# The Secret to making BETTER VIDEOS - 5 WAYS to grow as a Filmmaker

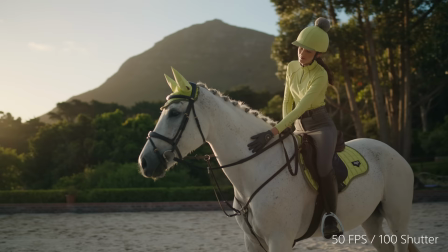[8:18]
When your entire video is in slow motion it can quickly become stale.
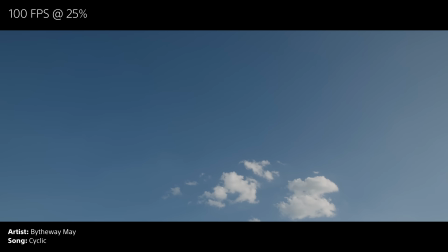[8:21]
In my short film Perseverance I only the three shots in slow motion first with the blades of the helicopter starting up because it creates anticipation
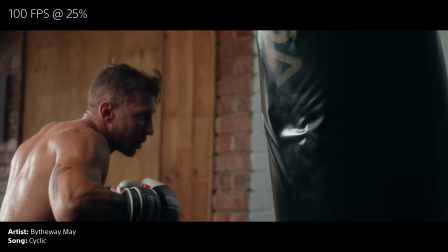[8:29]
second when we push in towards our actor as he reflects on a memory and then one more time when he punches the bag when you save your slow
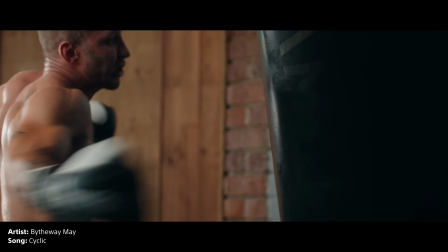[8:37]
motion shot for a special moment it has way more impact because you create control as you transition from natural speed the pace of
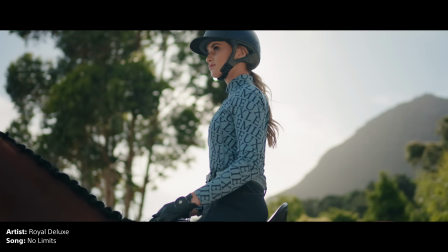[8:44]
your film should also determine the frame rate you choose if you want an all slow-mo video you better have a script or the right music to complement it if
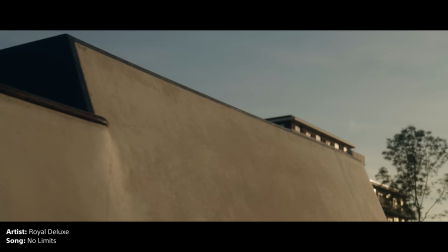[8:52]
you're going for fast cuts having slow-mo shots are sometimes too slow to show an entire movement and that can be super frustrating to watch and even more frustrating to edit
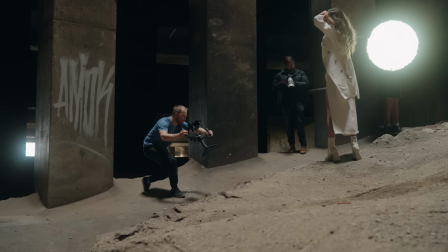[9:01]
being intentional in these five areas might not come overnight but starting right now will guarantee better results going forward as always comments drop them down below and i'll do my best to answer thanks so much for watching and I'll see you in the next one.